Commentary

For my music video, as well as developing and challenging typical conventions of music videos, I also had to do the same with conventions specific to my chosen genre, which was pop.
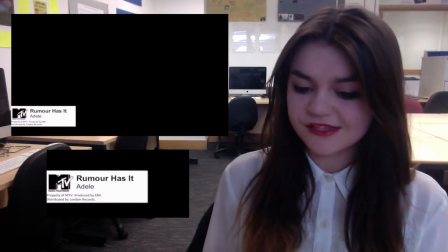0:10 We included the use of the MTV logo, which introduces our song to the audience, as this is typically used on music channels on television.
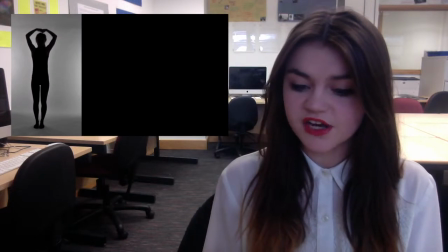0:18 The use of MTV suggests that our music video is targeted at a young audience, possibly older teens or young adults,
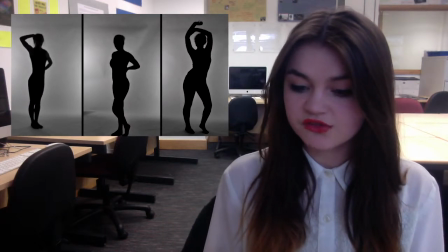0:25 who are more likely to be watching MTV due to its own personal target audience being of a similar age.
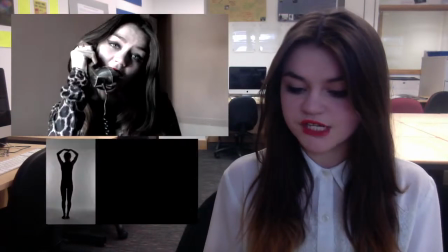0:31 Audiences are immediately introduced to a split screen effect which continues through the video, with the use of 4-way and 3-way split screens later on.
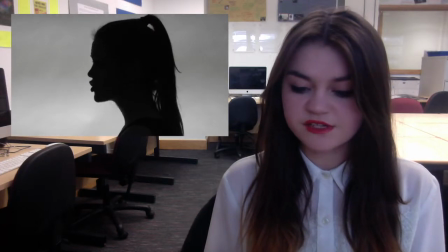0:39 This immediately suggests a stylistic approach and that our music video is unlikely to fit a narrative, as split screens move you away from reality.
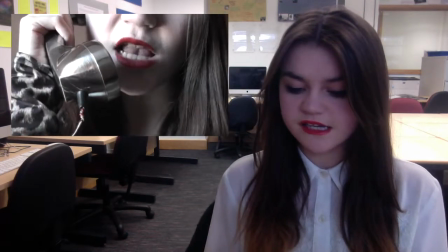0:47 It also creates a theme and suggests a style that audiences can identify with and will soon recognise as a specific artist's style,
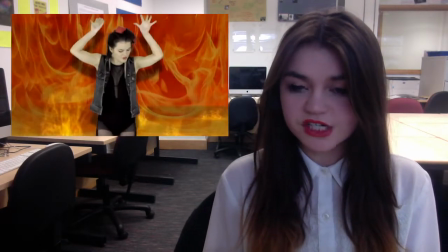0:54 therefore creating brand identity. This is also achieved through using a mirror effect as well as the split screen later on in the music video.
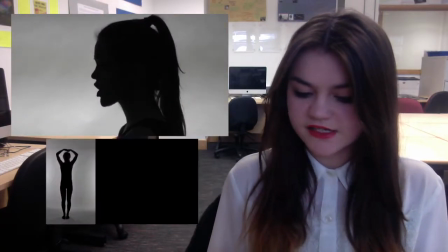1:03 We use silhouetted images of dancers and our artists, as these images are striking and grab the audience's attention,
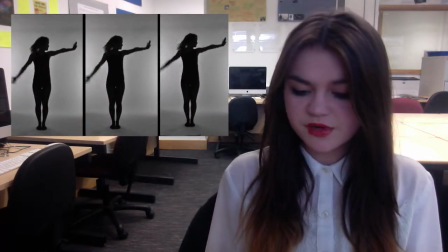1:08 which is the intention throughout pop videos. It is also typical within pop to have strong images which grab the audience and keep them hooked.
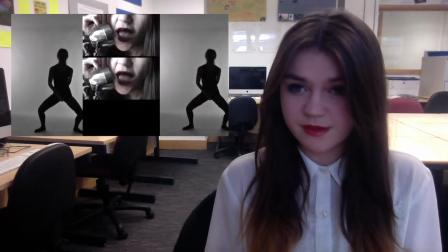1:15 It also suggests that our own artist is also a strong female performer. Throughout our music video, we mainly use close-ups.
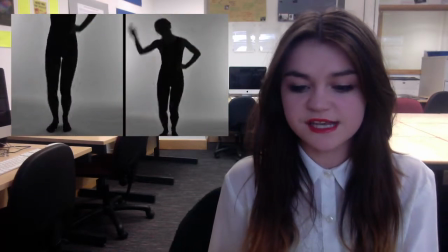1:21 This is typical within pop videos as it's used as a technique to sell the artist and make them recognisable.
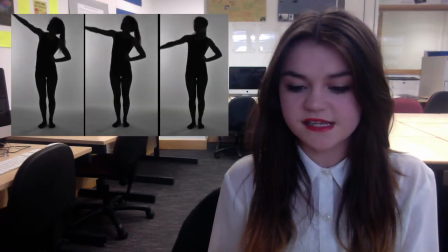1:26 It also places the artist at the centre of the focus, as pop is very me, me, me.
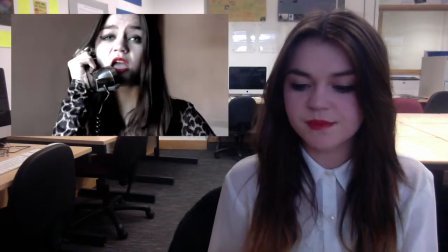1:30 It's also a useful technique for new and upcoming artists, as it establishes a brand image and makes them recognisable.
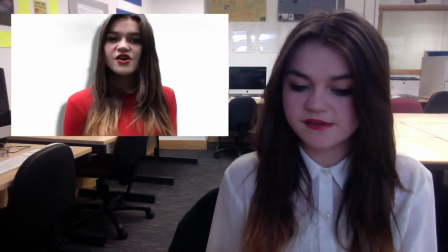1:37 Typically, pop videos are performance-based, and so is ours, with multiple shots of the artist singing and dancing.
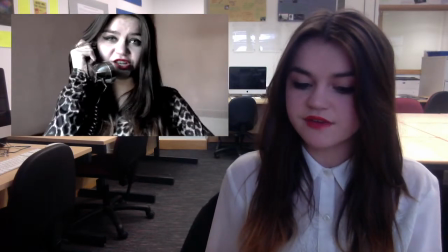1:42 However, throughout a video we conveyed small messages related to rumours.
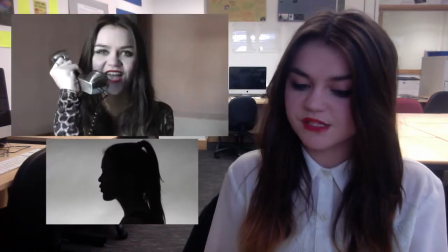1:46 For example, the use of the phone illustrates how rumours can be spread, and the raising silhouetted hand illustrates whispering and gossip.
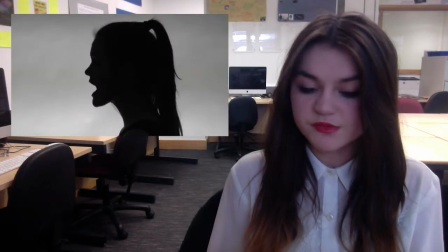1:53 We also incorporated a wide range of locations into our music video, which was made possible through the use of a green screen. Locations are typical within pop,
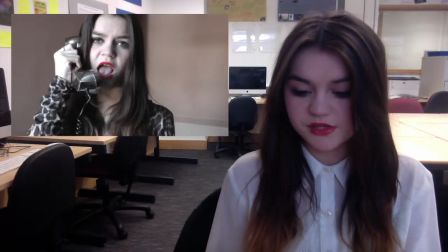2:01 as they create a fantasy world that viewers can escape to as pop moves away from reality.
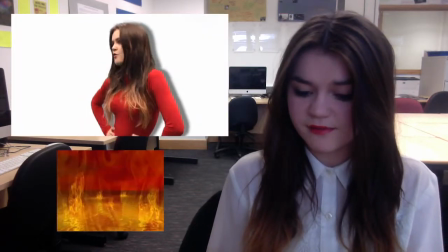2:06 Our locations are also glossy, and the popping colours of the fiery background suggest a pop video, as bright and bold colours are typically used.
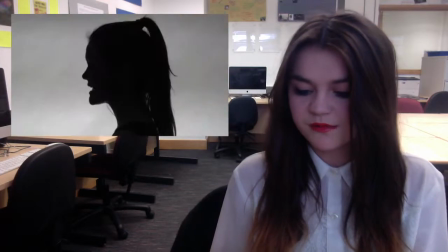2:14 There are also aspects of voyeurism in our music video, which are typical within pop videos, with the use of repetitive close-ups of images such as the mouth and the close-up of the chest.
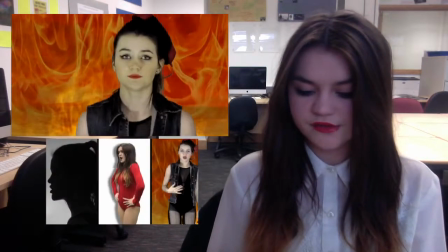2:23 The use of revealing costumes is also a tool used to sexualise female artists.
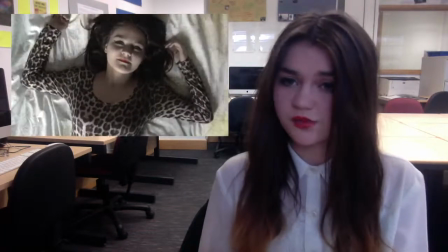2:28 However, in our music video, this was done in order to make female audiences want to be our artist rather than to attract male attention.
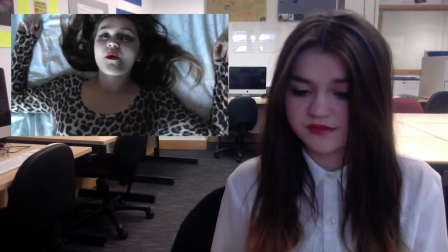2:35 The use of red is also a running theme throughout our music video, with the use of the lipstick, costume and the fiery background,
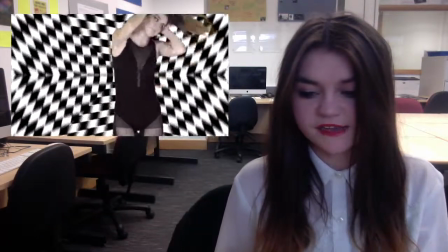2:41 which carry connotations such as sexy and flirtatious, which is typically how pop artists,
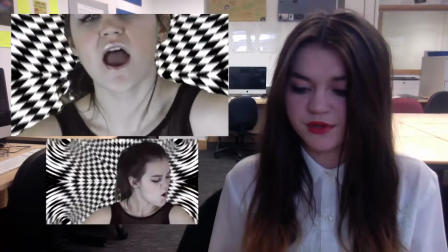2:46 especially female, are seen. The use of editing is also very typical of pop videos, as we use multiple quick cuts which match the upbeat track.
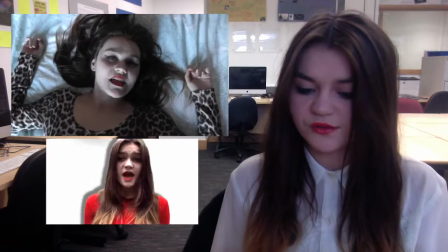2:53 This is evident through the pace changing as the song moves from the verse to the chorus and then the chorus to the bridge.
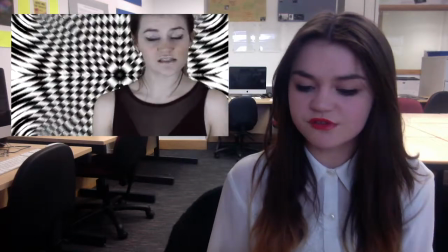2:58 There is also disjuncture throughout our music video. This is due to it not being a narrative piece, so there isn't need for any continuity.
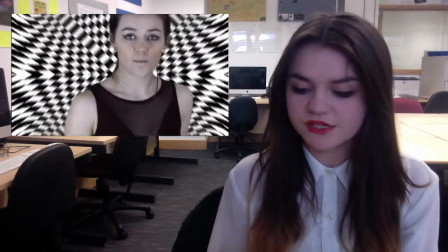3:05 So the varied cuts between clips means that audiences still kept entertained despite the lack of a narrative.
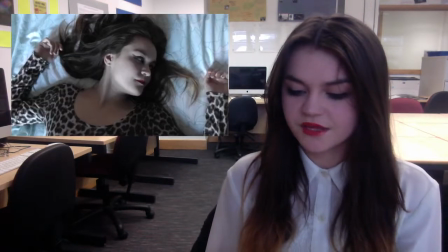3:12 Mise-en-scène such as props and costume are also typical conventions of pop videos, as costumes tend to be wacky and often seductive in order to create this voyeuristic image.
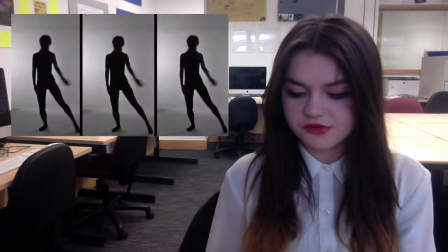3:20 There are also typically a range of costumes. We achieve this through the use of leotards, makeup and a very interesting phone used as a hairpiece.
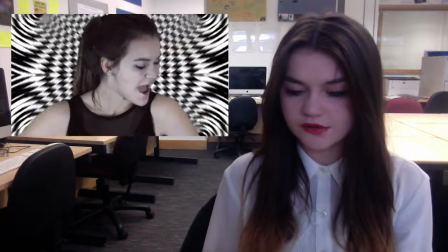3:28 Costumes create this fantasy world that audiences want to escape to.
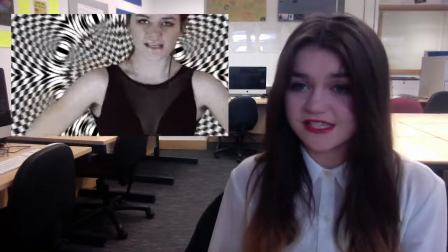3:31 Costumes make our artists look good and therefore make audiences want to be our artist.
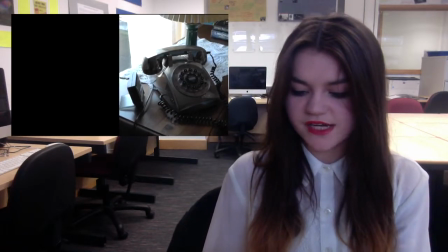3:38 Throughout our video, we used a variety of shots to keep our audience entertained. This is due to pop videos typically being performance-based, so it's important that audiences are kept entertained. We achieve this through the use of varied shot types and locations.
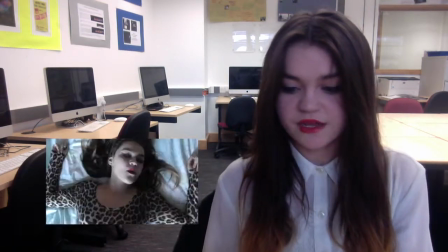3:50 We used a range of different angles, including a bird's eye view at the bridge section, and incorporated long shots, mid shots, close-ups, and extreme close-ups into our final edit.